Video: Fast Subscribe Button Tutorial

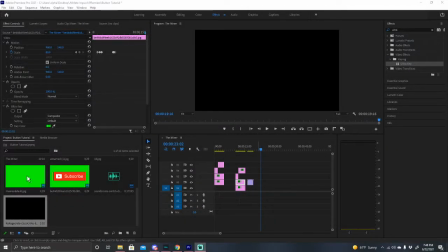All right, so I realized that I made the entire thing and then I forgot to press record. So I'm gonna do this again. But now I'm really good at it. So this is what we're making
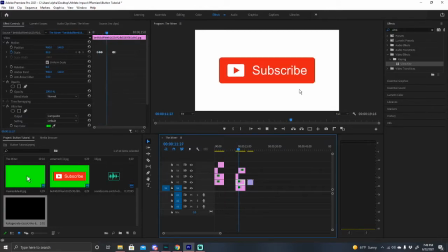right there. And then this is me making it the second time. Probably looks better the second time. Anyway, and so yeah.
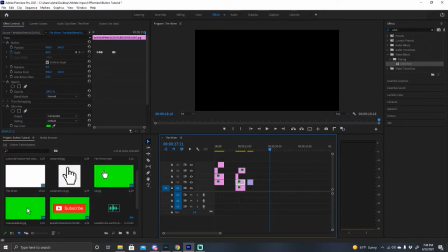So what we're gonna start out by doing is you want to go ahead and go look online and grab 3 of these images here, and you're gonna look up just cursor with green background, and then hand if you want this one.
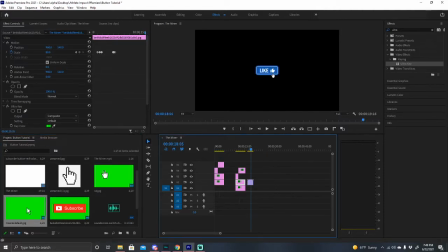You don't have to grab 2 of these. You could just use 1. This is kind of the base frame video we're using. So you just have this hand comes up, clicks it, and then goes away.
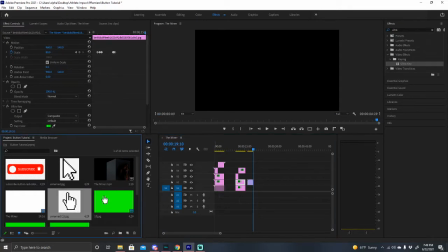So yeah, what we're gonna do is instead of some people grab these ones like the white transparent background, and you can grab this, but and drag it into Photoshop and get rid of this. But personally, I just like to use this method because it's a lot easier and saves you some time.
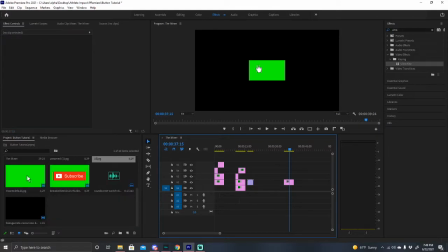So get that out of there. We'll go ahead and drag these other 2 into our comp.
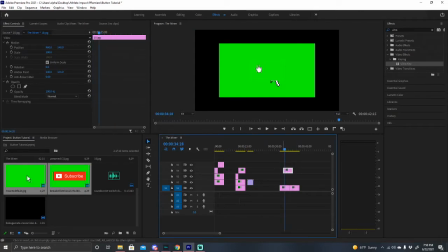So you've got all of these, and then I'll go ahead and line it up as want the subscribe button to be on the bottom.
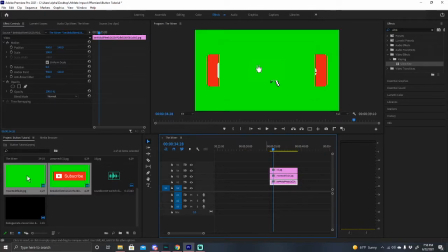I didn't rename these files because I'm lazy. And then, so we've got all these, and you're gonna go ahead.
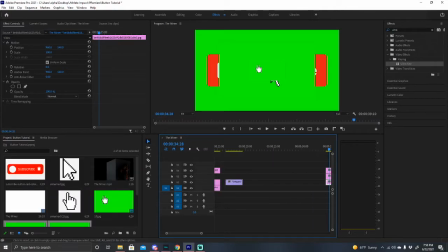Actually, I also created a layer, just a white background to have.
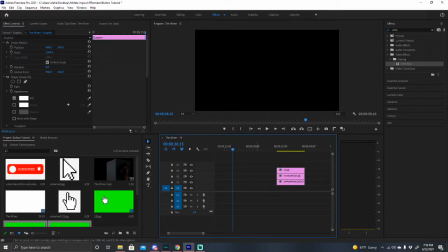So that's pretty easy to do.
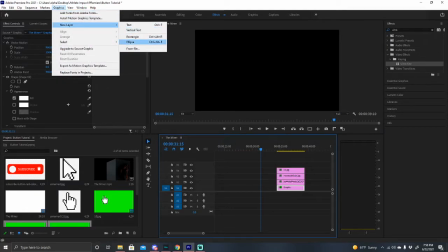All you do is go up to graphics, new layer, rectangle, then you change the fill to white.
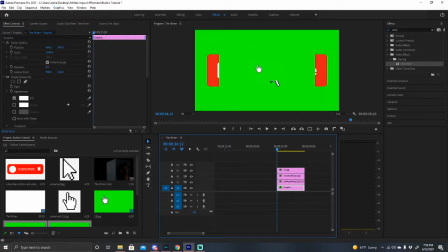Yep. And you want to go ahead and move the scale up as well, so that way it fills up your whole screen. So after we do that, you just grab the Ultra key and bring it down on these 3 here. And then you're going to go ahead and take this little thing here and just click the green.
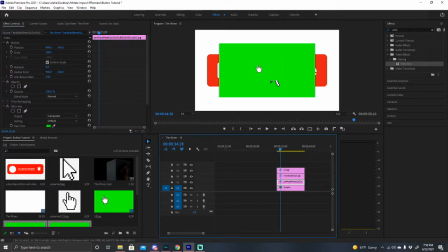Basically what that does is it gets rid of that singular color. This is how people use green screens. Very fun. Yep. So now we've got our 3 things there. I'm going to go ahead and basically take away these. So we just have our subscribe button.
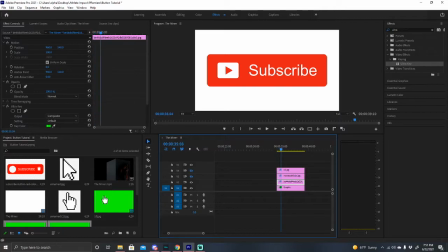That's what we'll be working with first. And we want to create it where it comes into the video there. So we're going to start, jump over here, go to scale, click the time code there, or stopwatch rather, and like right here is a good place for it. So yeah, just right where that is. And then we want it to be 0.
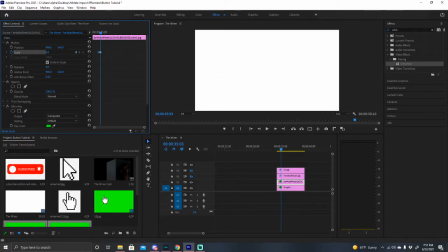So go ahead and drag that down. Oh, I did it backwards.
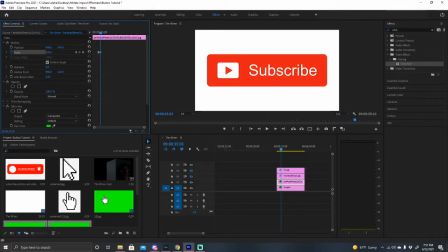It's okay. And then we want it to be probably not 100. I think I did 80 for this one. Yeah. So actually you're going to have it be, it's going to come up larger than what you actually want it. So instead of 80, we're going to make it 80, or let's do 75.
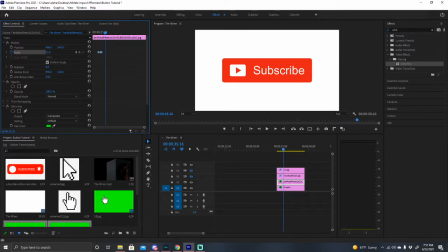But we do that at the end there. So that way we get this sort of feeling where it comes up and it gets bigger for a second and then it goes back to what it's supposed to be. I do this because without it, if I were to take that away, it just looks like this.
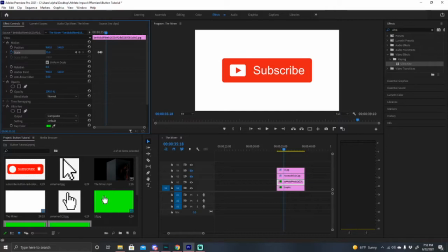And it doesn't feel animated at all. It feels kind of dead. But when you give it that more of a cartoony, it jumps up like that, it feels alive, and it does a lot more for the video, in my personal opinion. So we have that so far, and then that's when the mouse comes into play, or the cursor.
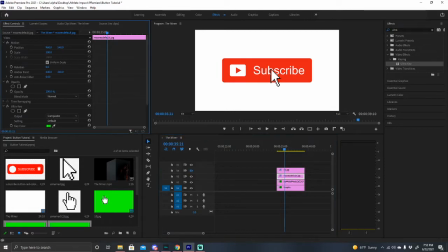So we're gonna go ahead and make that visible again, and then we're gonna bring it down to, let's say, like 30. That looks about normal cursor size, yeah. So we don't want this, our mouse to be in the image to start.
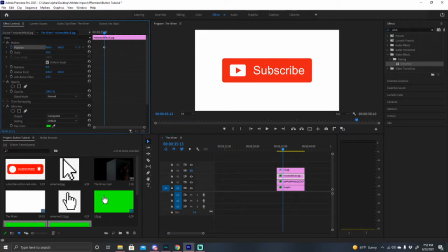So we're gonna press the position, stopwatch, and I'm gonna move this off screen. And then typically I like to move it a little bit higher just because it'll help us create the animation. So just right there, not in the middle, but like in that area.
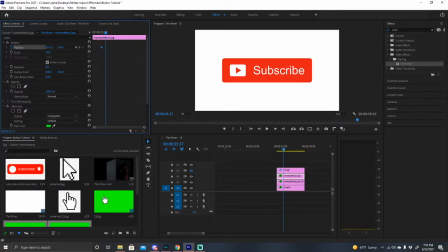So, and then we're gonna go ahead and to create the animation like it's coming out, you drag it down. I like to give it some kind of a movement there. And I only create 2 of these keyframes because it looks like this kind of motion. You're going to click on something like that. Kind of a hook there.
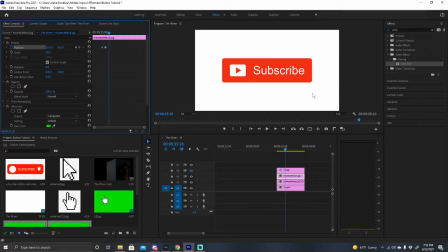So we got our first keyframe, and then we're going to have where it finishes off, which is right here. Cool. So now we have this. So, and the reason I stopped right there is because that's when we switch out
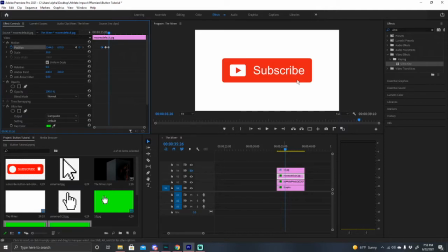this mouse here with the hand cursor, because your cursor's hovering over the button. Therefore, it changes to a different shape. I'm trying to show you an example with my mouse here, but it's not, there's nothing here that does it like that. And you can keep it as the same cursor if you want, but I just switch it out because it looks better,
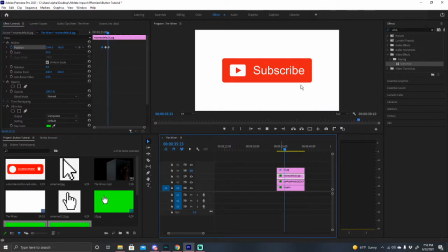in my opinion, when you click on it with the hand instead of just the regular mouse. It kind of brings your animation to life a little bit more. Gives it that professional look. So you're going to go ahead and keep it just for 1 frame right there. And we're going to turn back on this layer.
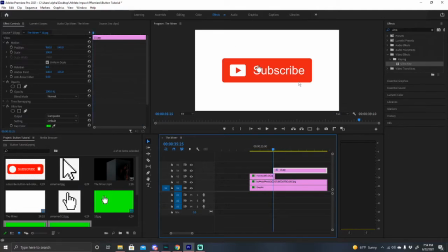And go ahead and move this to where your other cursor is. I'm going to go ahead and make it about 80 though. Just because it's too big there. Oh, I move it exactly where this left off.
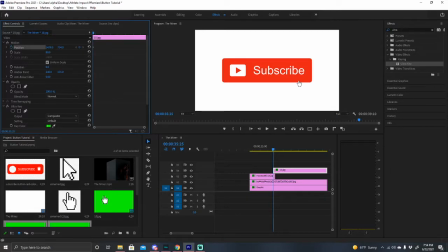And then you go ahead and put the position one right there. So now we have this, your cursor turning into that other one. There we go.
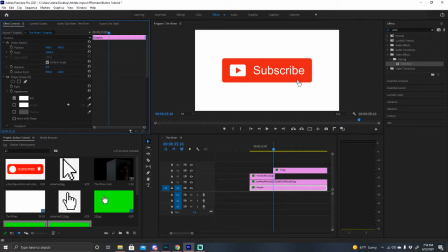Yep. So now that we have that there, actually you can go ahead and just, no, that's good.
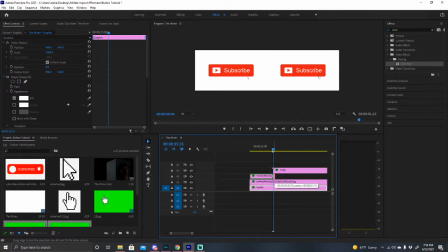And then you're gonna go ahead and take that away and bring this right there.
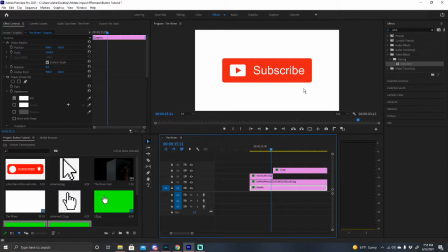Yeah, so that way when that goes away, it turns into that. Now what we have right now is it looks like this, and we're gonna, so as soon as it turns into that, you can't just have it stop there because that just looks really weird and not natural at all.
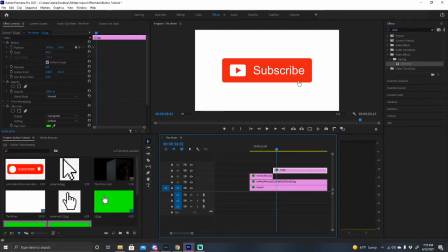So we're gonna jump over here and kind of create a little bit more movement for your cursor, so it looks, not like a robot's controlling it. So this right here, as you can see, it works,
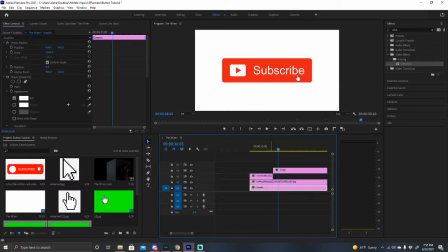but I still think it looks a little bit too robotic, that being the cursor. So I'm just gonna make this a little bit closer, actually. That way it carries that speed. So there we go. So it just comes in that moment there, and it looks like it stops at a normal spot.
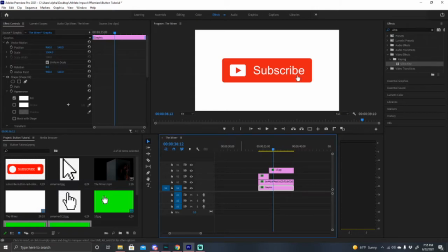And this, you can do this 2 ways here. The click of the subscribe. I like to animate the cursor itself as going, like it looks like getting smaller and getting bigger because it looks like you're clicking it, versus just the subscribe button getting smaller and bigger.
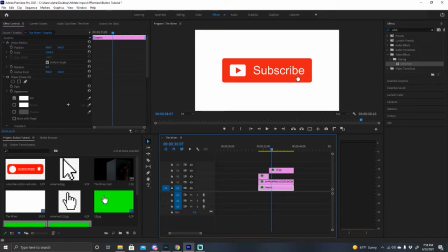But I will show you how to do that. So that brings this up here. I jump to this. And then we want to create another keyframe of scale. And then we're going to make it 70. And then 75 again.
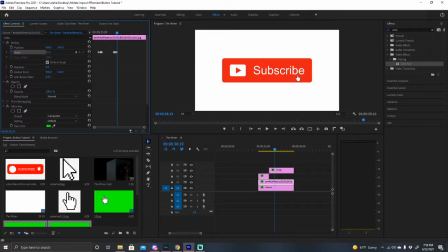Cool, so now we have this. And I'm going to make that a little bit closer together. Yep, just like that. So, and the reason, so this is what we got.
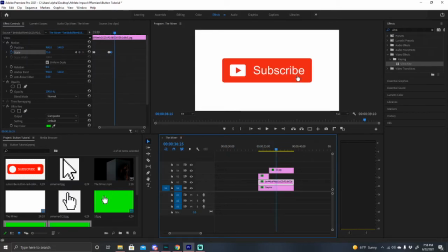And so now you can do that, but personally, I like to make the cursor here move. And just how you do that, pretty simple.